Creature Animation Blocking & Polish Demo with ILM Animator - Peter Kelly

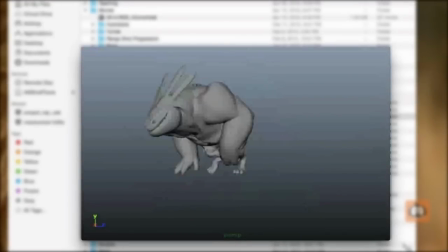(0:01)
So, this is just a run cycle that I came up with of him to start off the whole test.
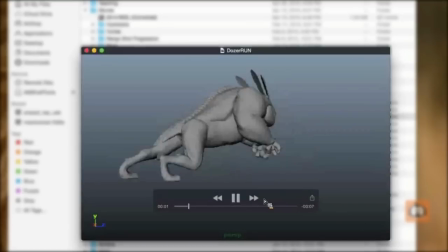(0:08)
As I said, he's a really fun critter to use. He's got great proportions, really cool rig. He's awesome.
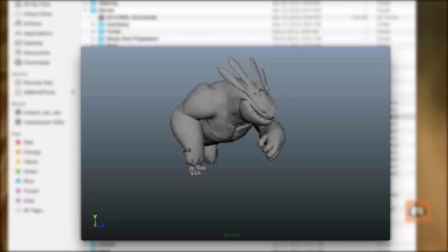(0:17)
And so, my idea with the test was to have him run on screen. Actually, I put him on a path and had him running around.
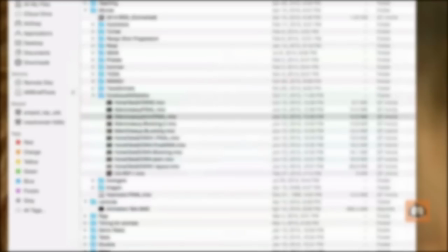(0:23)
And then he does a jump, lands, and then he looks around.
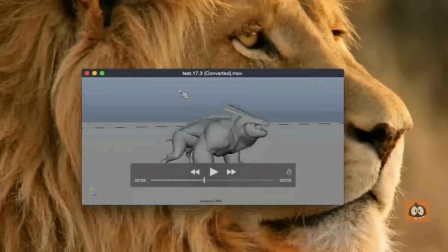(0:28)
So let me get this out of here. That's my line in the background there for you guys to see my screen save.
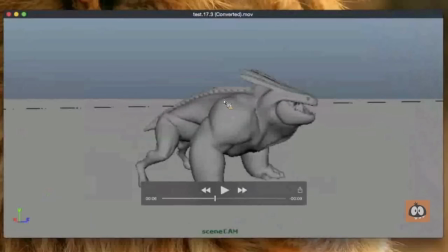(0:40)
So this is a blocking pass just to show you guys what my idea was for the test.
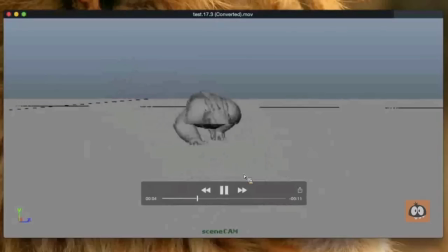(0:49)
Actually, I think. Here he comes in, run, jump, land, look right, look left.
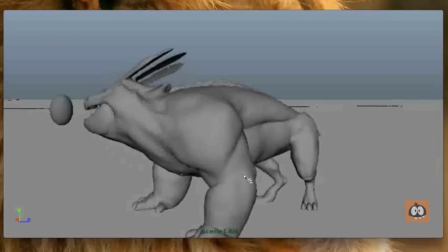(0:57)
He's kind of happy, look left, look right, sit.
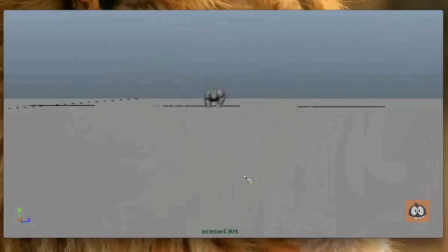(1:04)
Okay, so that's the basic idea for the test. And you can tell there are no textures here, it's just me animating away.
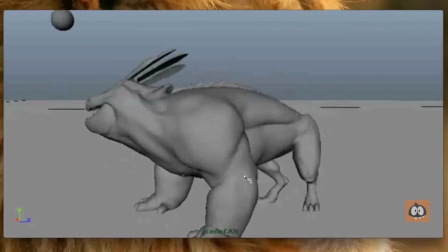(1:11)
And I think all the ideas are working okay, but there's a lot you could do to make it feel a little bit better.
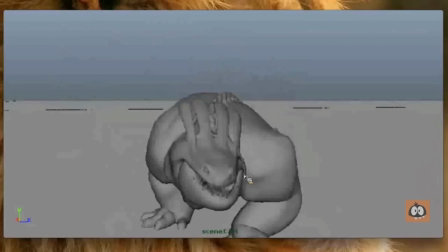(1:16)
I do want to take a second to talk about polish also,
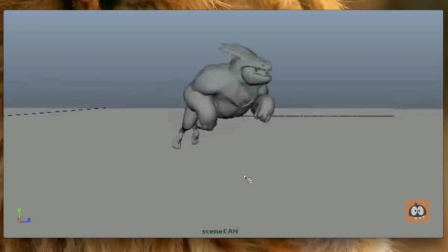(1:21)
as this lecture should be also about kind of the last pieces that you put on your shot.
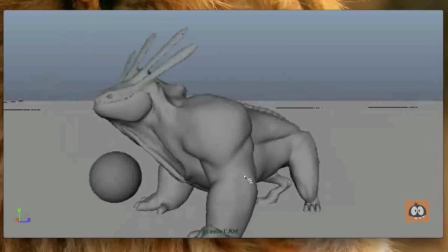(1:26)
And when it comes to creatures, I think polishing creature animation is all about making your stuff feel as organic and connected as possible.
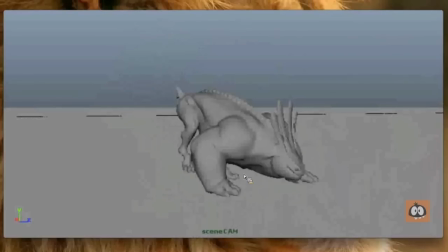(1:35)
So what that means is trying to do things like making, when he's rotating his body here,
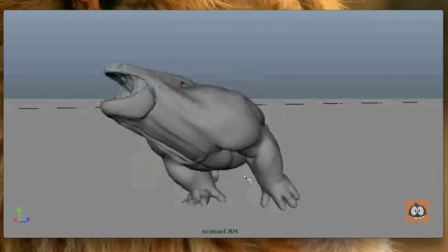(1:42)
making those shoulders feel like they're really pushing off and that there's overlap happening in the chest.
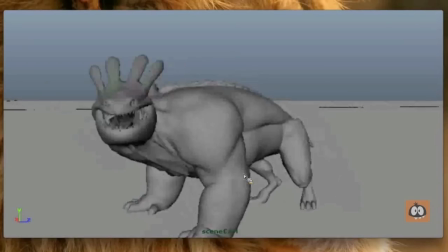(1:50)
All the little parts of his body should just feel as natural as possible. You can get into fingers and toes and all those fun things.
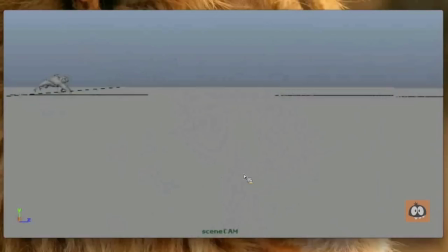(1:57)
So it really is a matter of when you're dealing with animals and creatures to just make it feel as loose and organic as possible.
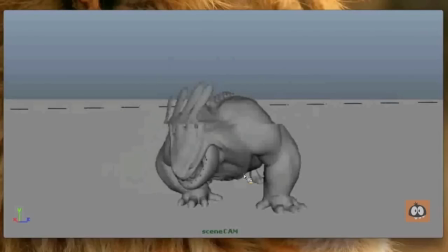(2:05)
And a lot of times it is adding overlap. Also, I really like to run a pass where I'm just exaggerating things.
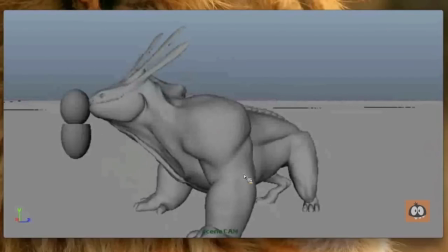(2:10)
I'm pushing things just slightly.
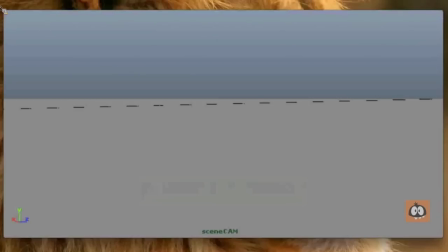(2:14)
So at the end there, for instance, the jump at the end is a little slow. So I'm going to work on that.
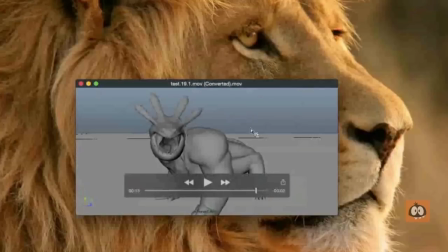(2:21)
And then here is a slightly more polished scene.
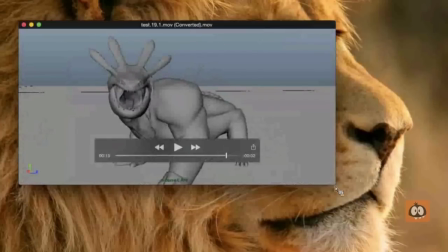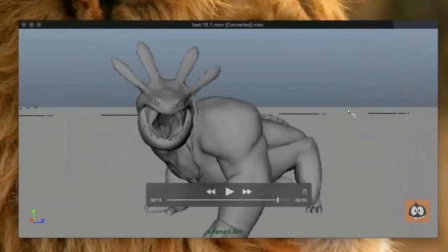(2:36)
Oh, thanks, Roberto.
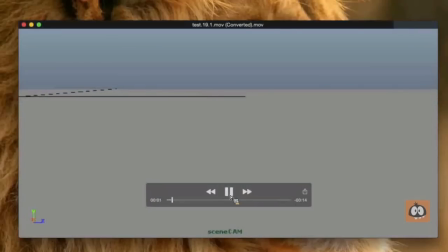(2:43)
So a good example of areas where this test could improve are the exit.
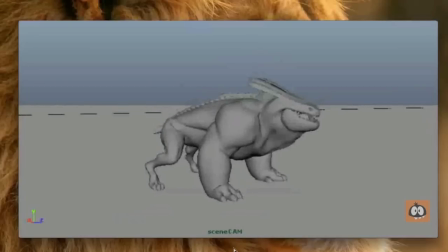(2:48)
Watch how the exit, he just feels kind of slow. He doesn't feel like there's any real pop to his motion.
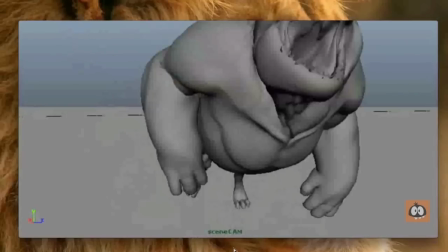(2:56)
And then through here, there isn't much overlap with his body. Everything just stops and feels very sticky.
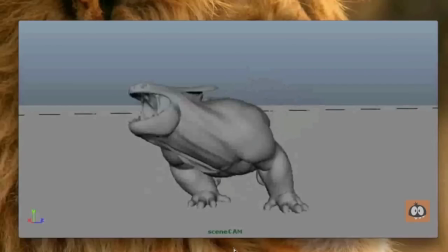(3:02)
It just feels like it hits a pose and stops. So the next pass I'm going to show you guys is the final pass. and then this is just adding the beautiful textures that we have with Dozer
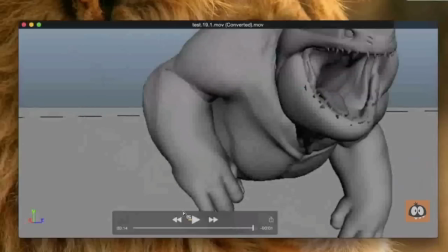(3:11)
and then animating it in Viewport 2.0 and setting up some basic lights and a shadow.
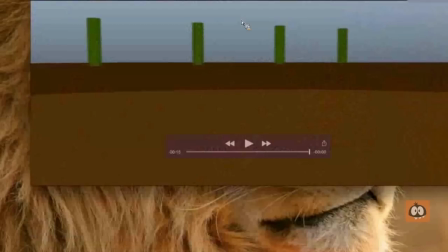(3:18)
So just check out how much better this looks. There's a little bit of motion blur as well.
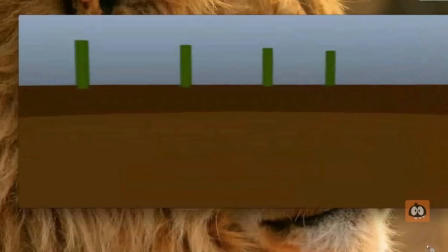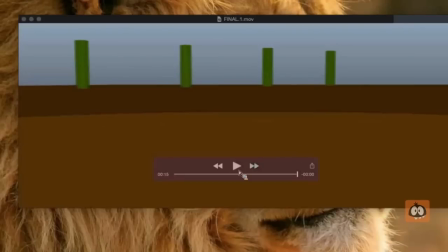(3:28)
No, I don't have multiple heads, Bill. I just have his head turning pretty quickly though.
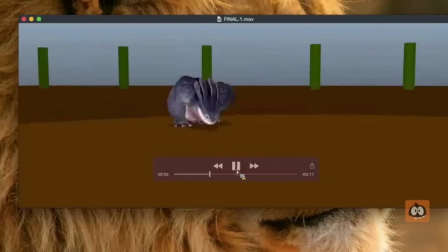(3:34)
I'll show you what I did in a second here.
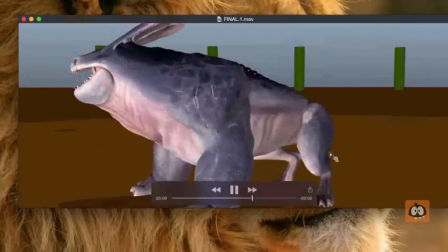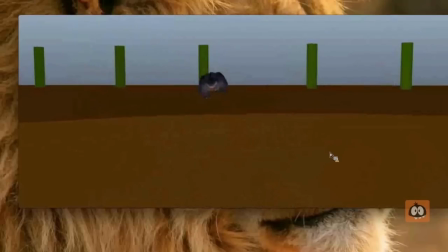(3:45)
So if you notice now his exit has a lot more snap to it. There's a lot more exaggeration and sort of pop as he leaves.
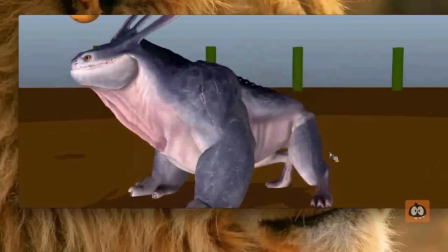(3:53)
And in this section where he's looking around, I'm doing all these little subtle things to help loosen up his performance.
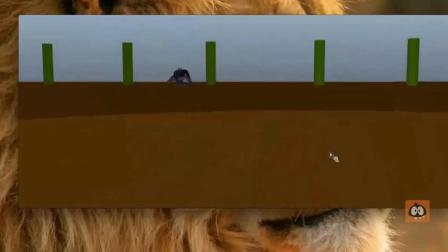(4:00)
And I'll show you guys what I mean when we frame through it. And just look out with the textures. I mean, I'm not a TD.
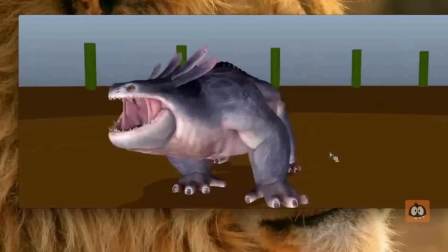(4:04)
I'm really not very technical with that stuff, but it looks so much better with just a shadow and some lights.
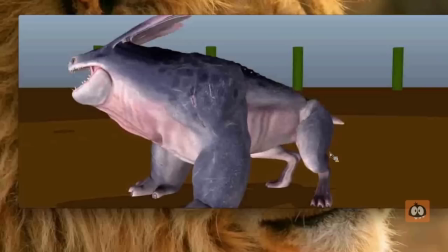(4:11)
So just watch how he makes his head turn. This is just an example of adding some the things I was thinking about to try and add polish to this scene.
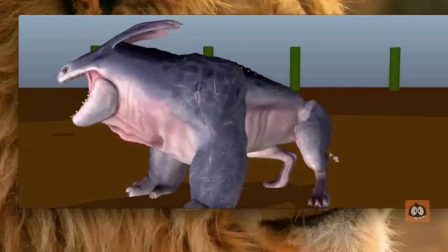(4:20)
So when he turns his head here, his body's actually leading the turn. His chest is rotating first.
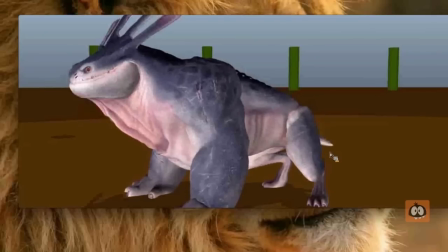(4:26)
His head snaps back.
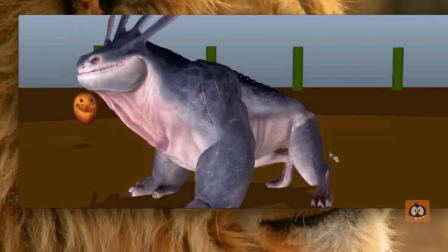(4:28)
And then there's an overlap thing happening where his head snaps back and translates forward slightly and then does a really little arc to it. And then when all that stuff is happening right through here, if you look at the fan, the head fan where those fingers are over his head, once there's a really subtle bit of overlap happening with him. It's really subtle.
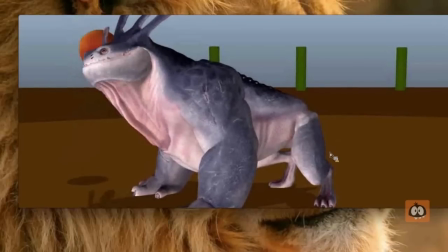(4:46)
His jaw does a tiny little adjustment. And then there's this wonderful waddle control under his neck.
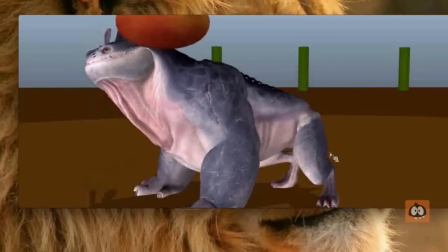(4:53)
Look at how he turns his neck. You can get a little bit of waddle there. Polish is one of those things where you don't want people to see what you're doing.
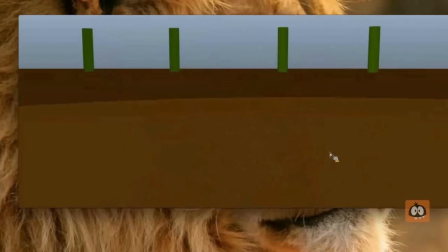(5:02)
You want them to feel it. Just add all those little itty-bitty details where you get them in there.
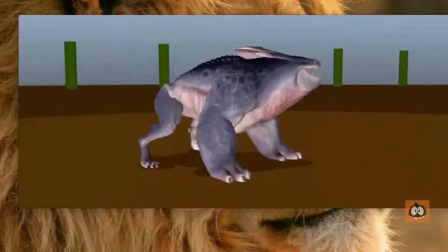(5:09)
And if someone says, oh, man, that waddle polish was really cool, you go, yeah, awesome.
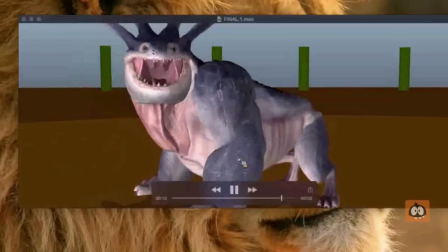(5:15)
I'm trying to do a thing here where he's breathing as he stops. Yeah, Anastasia, that's great to hear, yeah.
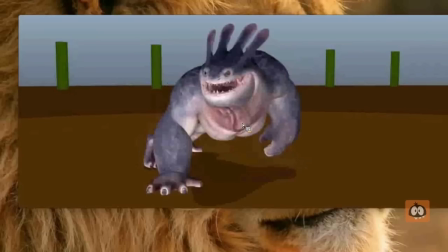(5:24)
So just trying to do as many little areas as possible. A lot of times when I'm doing polish, I'm also just focusing on one area of the body.
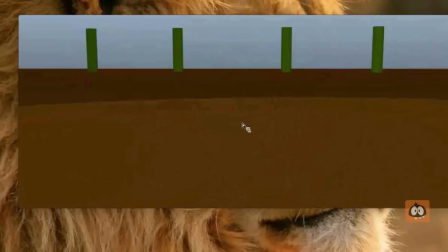(5:33)
That's how I like to animate, actually, is I like to focus on the body first, the root, then the legs, and then the shoulders and the head.
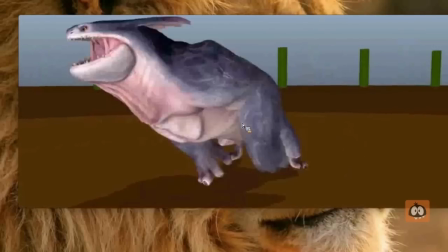(5:40)
I sort of go one at a time, and I connect everything. But at the end, it's literally like right in through here, running a breathing pass, right in through here,
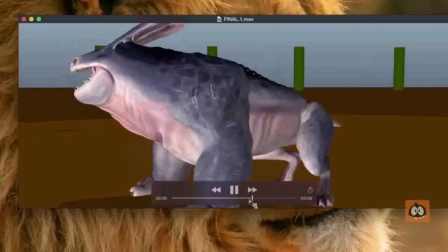(5:48)
where he's, you watch his body just does a really subtle breathing thing there.
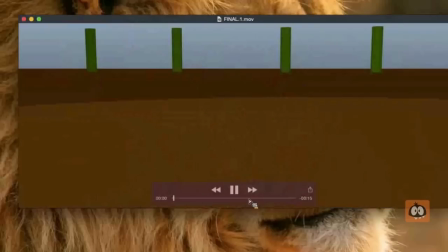(5:55)
There's little eye darts, once again, just adding those details.
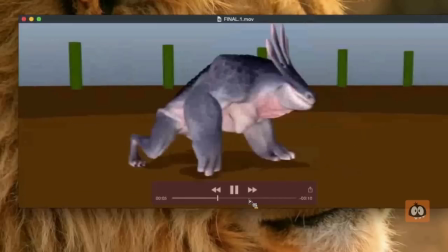(5:58)
And polish, I remember there was this great lecture I heard once where blocking a shot, what was it?
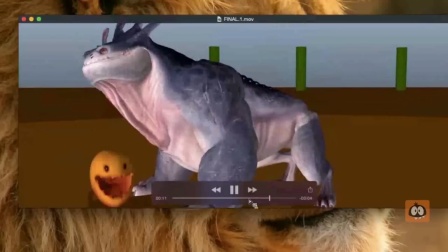(6:06)
Polish is 95% of your shot, where blocking and getting the performance there, that's pretty easy.
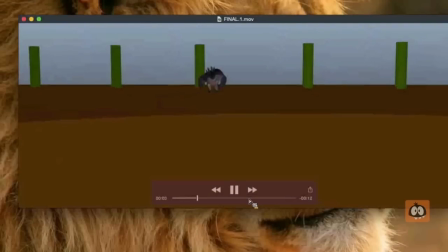(6:11)
But the hard part is really making it feel organic and get that wonderful feeling in there where it feels real, you know.
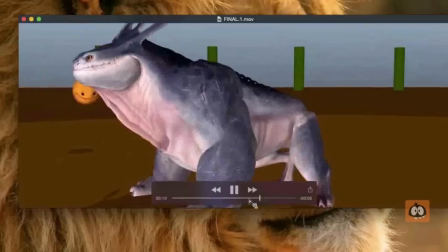(6:18)
And that can just take a long, long time. Another thing to talk about is the camera here. I was talking about the Cowboys and Aliens.
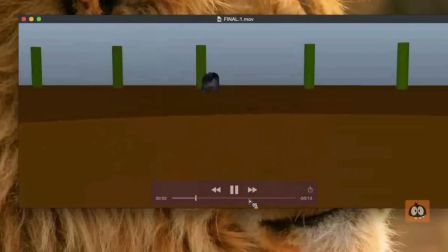(6:27)
Watch how I wanted this feeling of a cameraman kind of searching for him a little bit as he comes in.
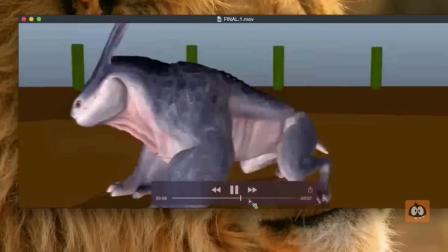(6:32)
He goes screen right and the camera's overshooting slightly. The cameraman doesn't know where he's going exactly.
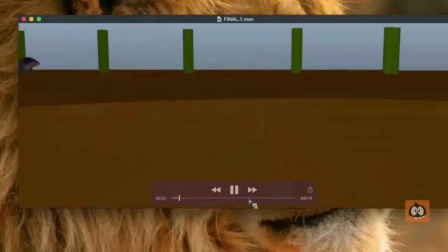(6:38)
And so there's this handheld feel where he's looking. He's searching for him as Dozer's running around.
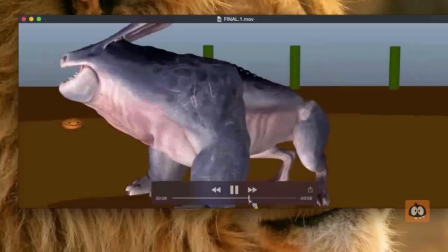(6:47)
And I think that adds another level of authenticity to the scene, too, where the camera isn't just an A to B rotation.
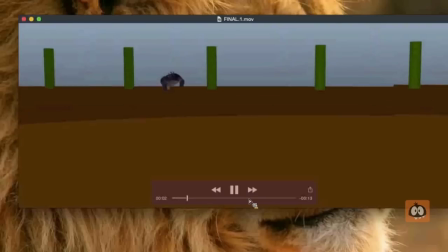(6:55)
It's got a sort of a life of its own. The camera can be another character to your scene.
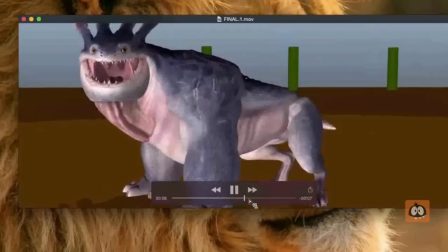(7:02)
And it also can really help to loosen up your scene.
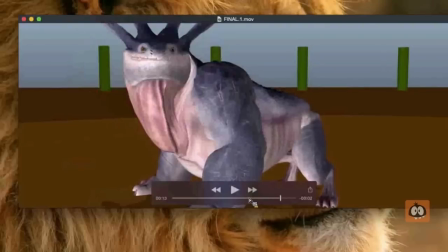(7:09)
So cool. so that's it for that